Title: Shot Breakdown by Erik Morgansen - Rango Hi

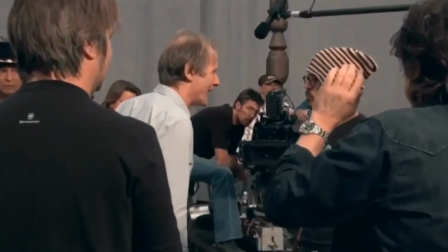[4:05]
And then on this laugh, he's got sort of a hiss there. I feel like I can use something with the teeth or the tongue, something like that there.
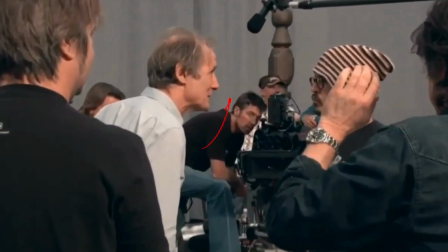[4:13]
And then the way that he's moving his chin up and down and doing these little short jabs with his chin, I feel like there's something about a snake striking or doing some kind of like anticipation to a strike that might
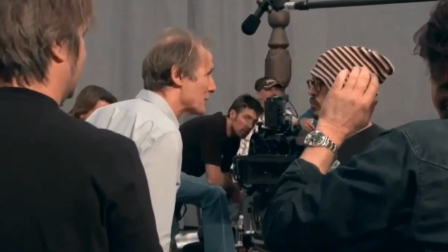[4:28]
coordinate nicely with that. So I'm going to look for those sorts of things. So now from Bill's physical and vocal performance, I've got his major attitudes and accents in the scene. I have his engagement with the other characters in the scene, and I've got some ideas of how I can take his acting choices and find some naturalistic snake behavior that will apply nicely to those, and I can coordinate them together. So the next thing I want to do is look for that reference of snake behavior. Okay, let's start with this.
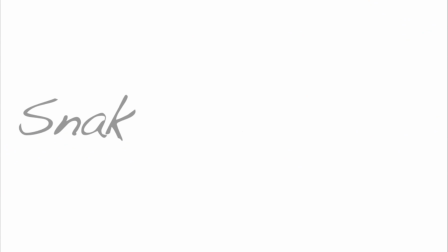[4:53]
So I noticed here
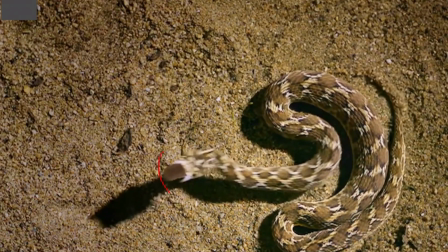[4:58]
when this snake is striking, there's this interesting thing that happens where the jaw, it's easier to see with the jaw, but the head is rocking side to side like this.
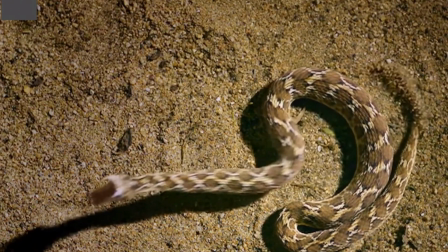[5:06]
We can see the head rotates over this way here,
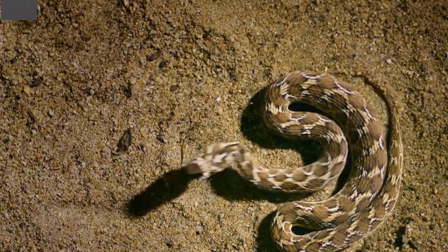[5:10]
and back over this way here, and it starts with this anticipation where it rolls over this way.
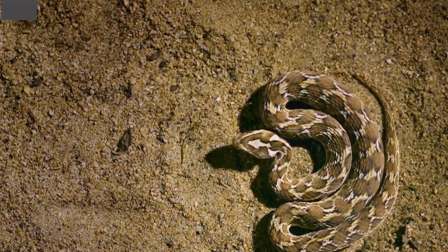[5:16]
And it's got this kind of meandering movement like this, even though it's striking in a line like that.
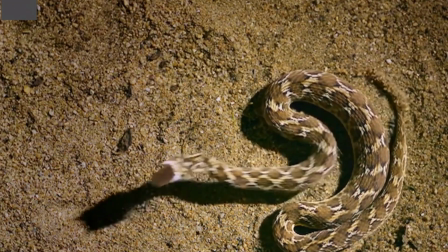[5:22]
So I feel like this is the kind of thing I can use with some of the head accents that I'm going to put on my character,
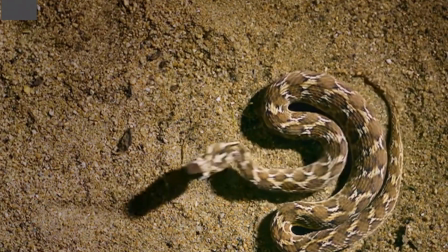[5:29]
and it's some of the things that I'm seeing in Bill Nighy's performance, so I can link those two things together, and it's going to be helpful to me.
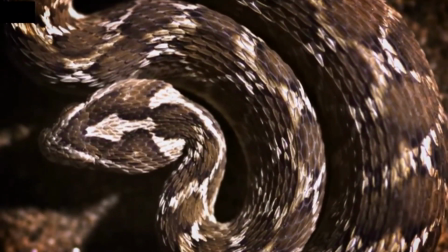[5:34]
So another thing that's happening here that is a really typical snake kind of characteristic in their movement
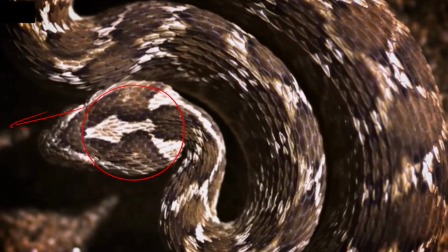[5:41]
is that the head stays very still because they're tracking some prey or some threat, but the body is moving around.
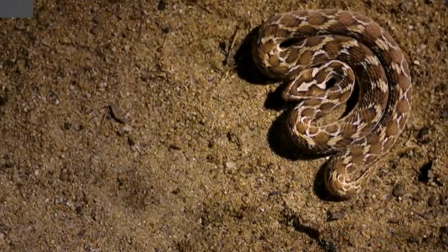[5:48]
So I want to do this kind of thing where the head is still and the coils are moving. We can see that all throughout this section here.
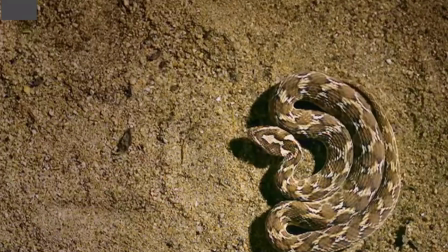[5:54]
The head is very still and the coils are moving behind it. It gives it this kind of ominous feel. There's also this moment here as an anticipation. You can see the head does a little rocking side to side through here just before it strikes.
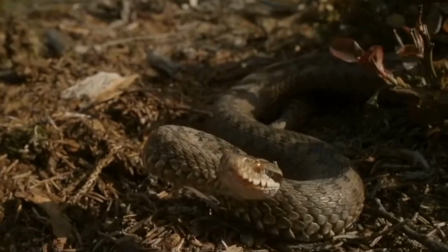[6:09]
It's very subtle. There's another interesting thing here that I can use, and it's this phenomenon of a snake turning its head to see.
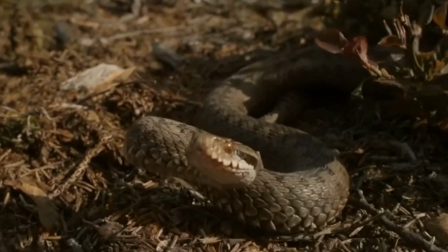[6:17]
A rattlesnake can actually move its eye horizontally, but it doesn't typically do this to track objects that are moving.
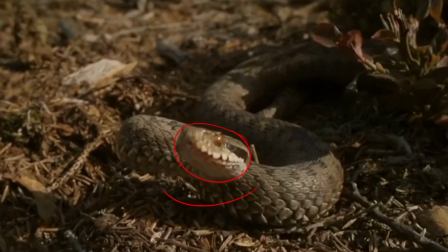[6:22]
So in a case like this, you can see the snake has turned its head this way to get a better view through one eye.
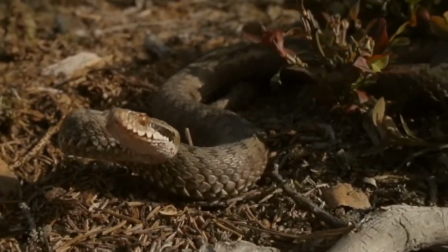[6:29]
This looks threatening and looks kind of interesting, and it looks like snake behavior because a lot of snakes do this.
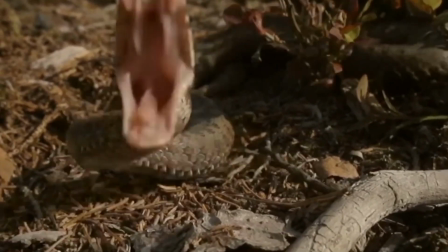[6:35]
So we can see it's looking out this side, and then when it comes back,
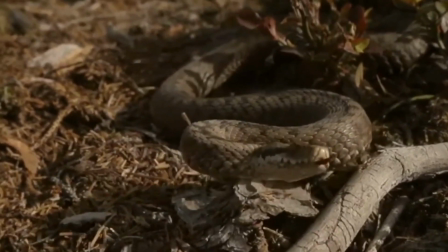[6:38]
it's looking out the other side. So I feel like this is another thing that I can use in my poses of my character to get a snake-like appearance. Once I have all the reference footage that I think I need, I'm going to go listen to the audio track again in a really detailed way, and make myself a quick timing sheet with some notations on it,
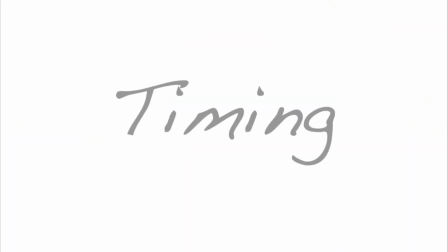[6:52]
and I'll show you how I do that here. I've got the phonetic breakdown of my line.
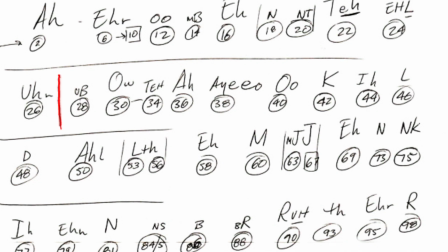[6:58]
So this first part is, I hear you been tellin'. So it goes up to this point. So I hear you been tellin', like that. I've typically draw the letter forms a little bit larger if there's an accent like this. And then I'm putting in the frame numbers here for each of these sounds.
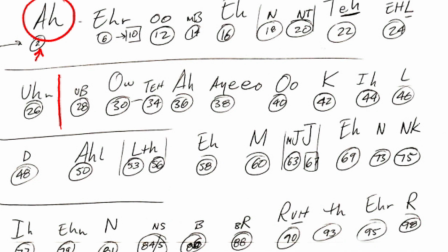[7:15]
This is going to be the frame before we hear the sound. So this is the frame where we want to see that mouth shape. I'll bracket things off if there's something in particular I want to keep track of, like I want a specific shape for this N or this LTH.
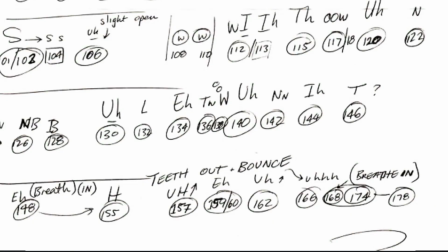[7:29]
I might have the tongue stick out here, maybe the jaw juts forward for this J. I'll put other notations here, like I want to sustain this S sound here. I'm going to open the jaw there a little bit. In this case here, I've got a breathing in moment, and then the teeth are coming out here, and then another breathing in moment at the end. So now that I got my timing locked down, I'm going to make myself a set of thumbnail drawings. And this is the place where I'm going to blend the performance from Bill Nighy with the live action snake reference. And it's a good place to do that because I can experiment, and if I make a mistake or my drawing's a little bit of off model or whatever it is, I can throw it away and just make a new one. So I'll show what I came up with in the form of an animatic here. Here's a look at my thumbnail drawings for this shot.